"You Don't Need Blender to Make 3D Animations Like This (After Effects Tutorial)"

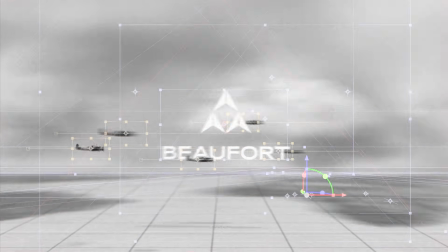This animation might look 3D, but it's actually built entirely from flat images inside of After Effects. This is how I made it. Step 1. Gathering your assets. For a bit of context, this animation was created for my friend's watch brand,
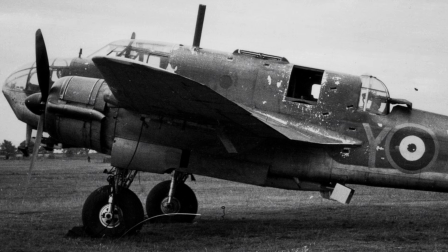Beaufort Watches, which is named after the Bristol Beaufort bomber plane from World War II.
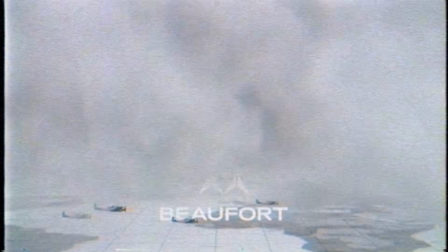So I wanted to tie this animation back to the brand's origin story. So first thing I did was gather all the assets for the scene. In this case, that meant finding images of clouds, planes, a map, along with the brand logo, which I was supplied.
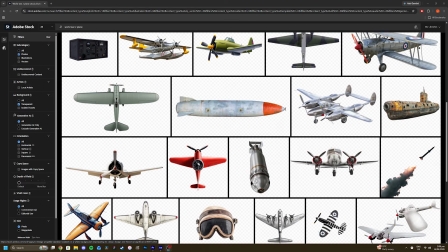Most of these came from stock websites, but you can also use assets from Google.
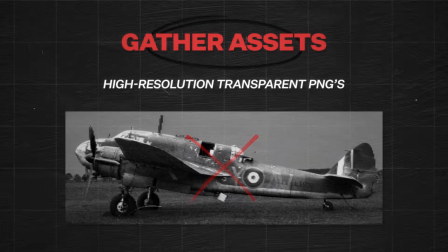Just make sure to search for high resolution, transparent PNGs so you don't have to cut anything out.
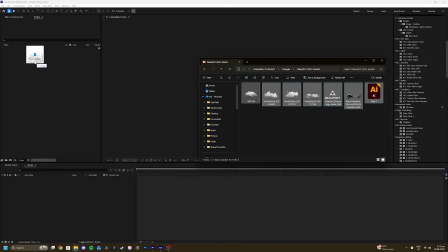Step 2. Start to build the scene in 3D. Once I had all my assets ready, I imported everything into After Effects and created a new composition.
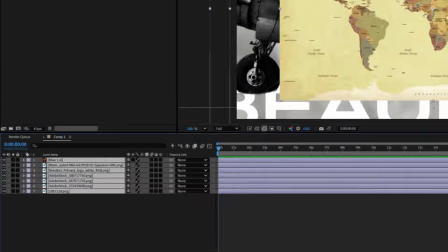Here's the composition settings I used. I then converted all the images into 3D layers and started laying everything out in 3D space.
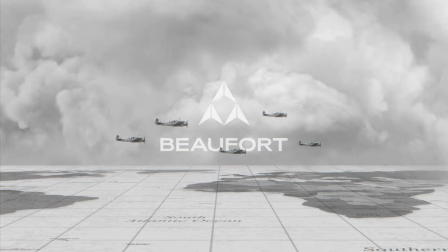The map acts as a ground layer.
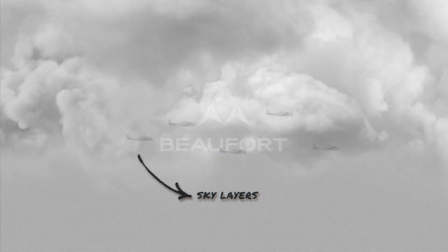The multiple cloud layers act as our sky, and the planes are positioned around the logo at different Z depths in the center.
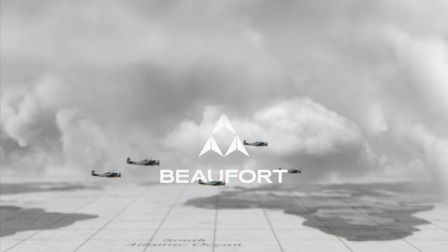So when we create our camera later on, the objects that are closer to the camera move faster than objects that are further away, creating the illusion of depth.
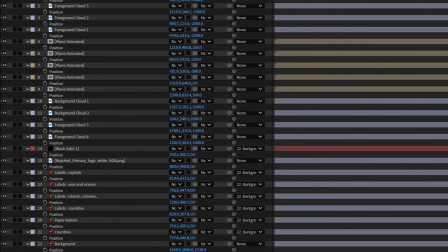Here's the position coordinates in 3D space for all the image assets. Step 3.
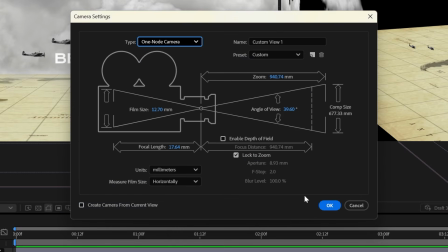Animating the 3D camera. Now that we have the scene built, I added a camera using these settings on screen and animated it moving down through the clouds.
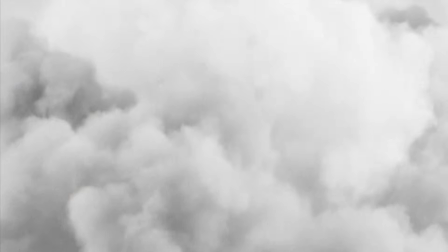The goal was to start with the camera surrounded by clouds, and as it comes down, it reveals the logo and the rest of the scene underneath.
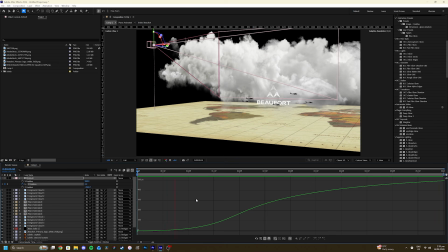Here's what the graph editor looks like for the camera move.
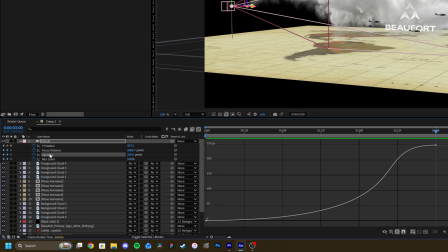Also, I messed around with the focus distance, aperture, and blur level for when we add depth of field in later on. Here's the settings I used. Step 4. Add in secondary animation. Once the camera movement is feeling good, I started adding in the smaller details.
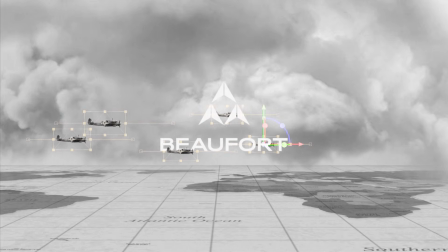I added a simple position animation, moving the planes from left to right across the screen to simulate flight.
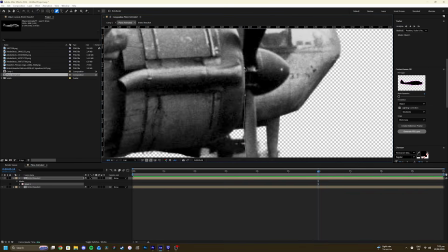I also made a simple propeller animation by masking out the propeller, moving the anchor point in between the blades,
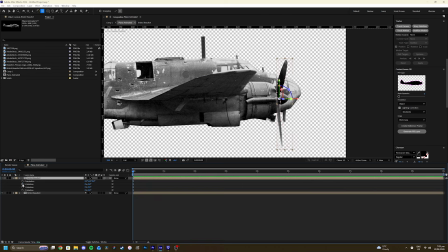turning it into a 3D object, and then rotating it on the x-axis around its anchor point.
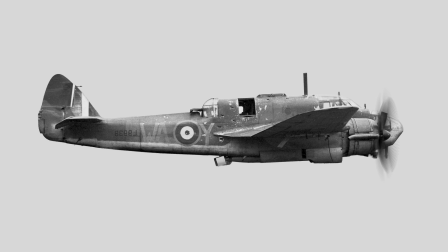Then when we turn on motion blur, this simulates the propeller spinning around at a high speed.
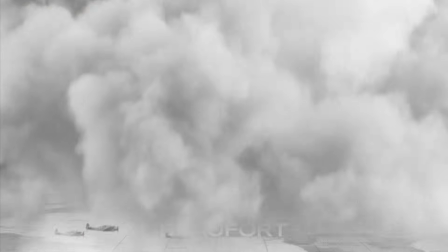Small touches like this help to bring the scene to life and stops it from feeling so static.
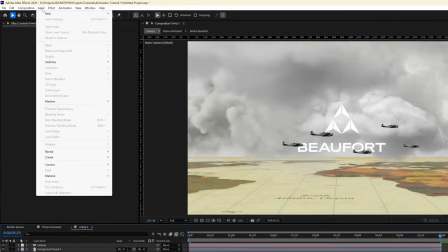Step 5. Polishing everything up. I made an adjustment layer on top of everything and added effects in this order.
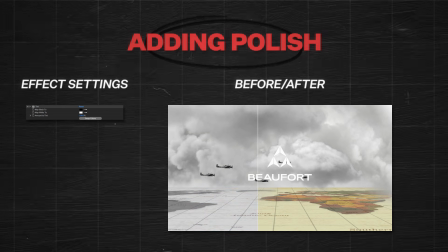Firstly, I applied a black and white color grade to reinforce the vintage film aesthetic we were going for. Next, I added a subtle flicker by using an expression on an exposure effect to emulate the slight brightness fluctuations you often see in old film footage.
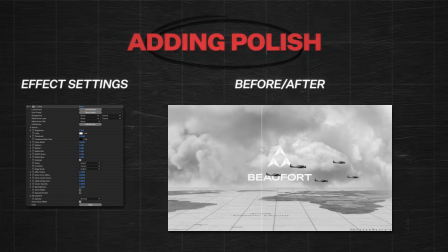I then added a gentle glow, helping blend the images together by making it feel as though the light is interacting naturally between the images in the scene. On top of that, I added a subtle chromatic aberration effect.
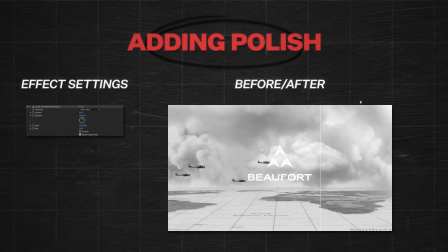This introduces slight color separations around the edges of objects, helping emulate the imperfections of a real-life camera lens. To further enhance the film look, I then added a layer of noise. After that, I applied a small amount of camera lens blur, which slightly softens the image and blurs the noise,
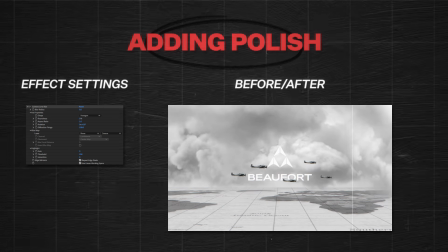which helps make it feel more organic and film-like rather than digital noise. Finally, I added a posterized time effect to cut the frame rate in half down to 12 frames a second, which gives the animation a more old-school, hand-animated feel. I then went into my camera settings and turned on depth of field.
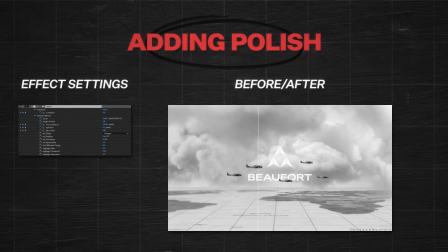This helps to guide the viewer's eye towards the logo in the center, as well as further adding to the depth by making objects further away from the center appear blurry.
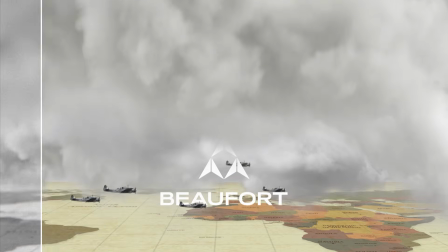Most of these effects are very subtle, but together they help to give the animation a more cinematic and stylized feel.
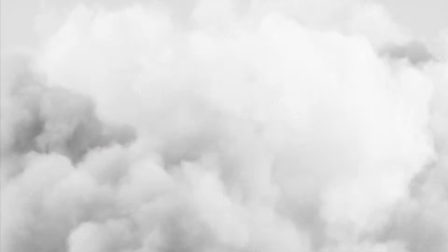Step 6. Sound design. Now that we've got all of our visuals sorted, it's time to add some simple sound design to bring it all together.
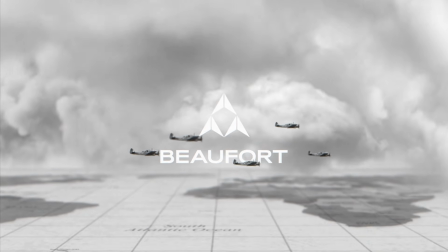So let's jump over to Premiere.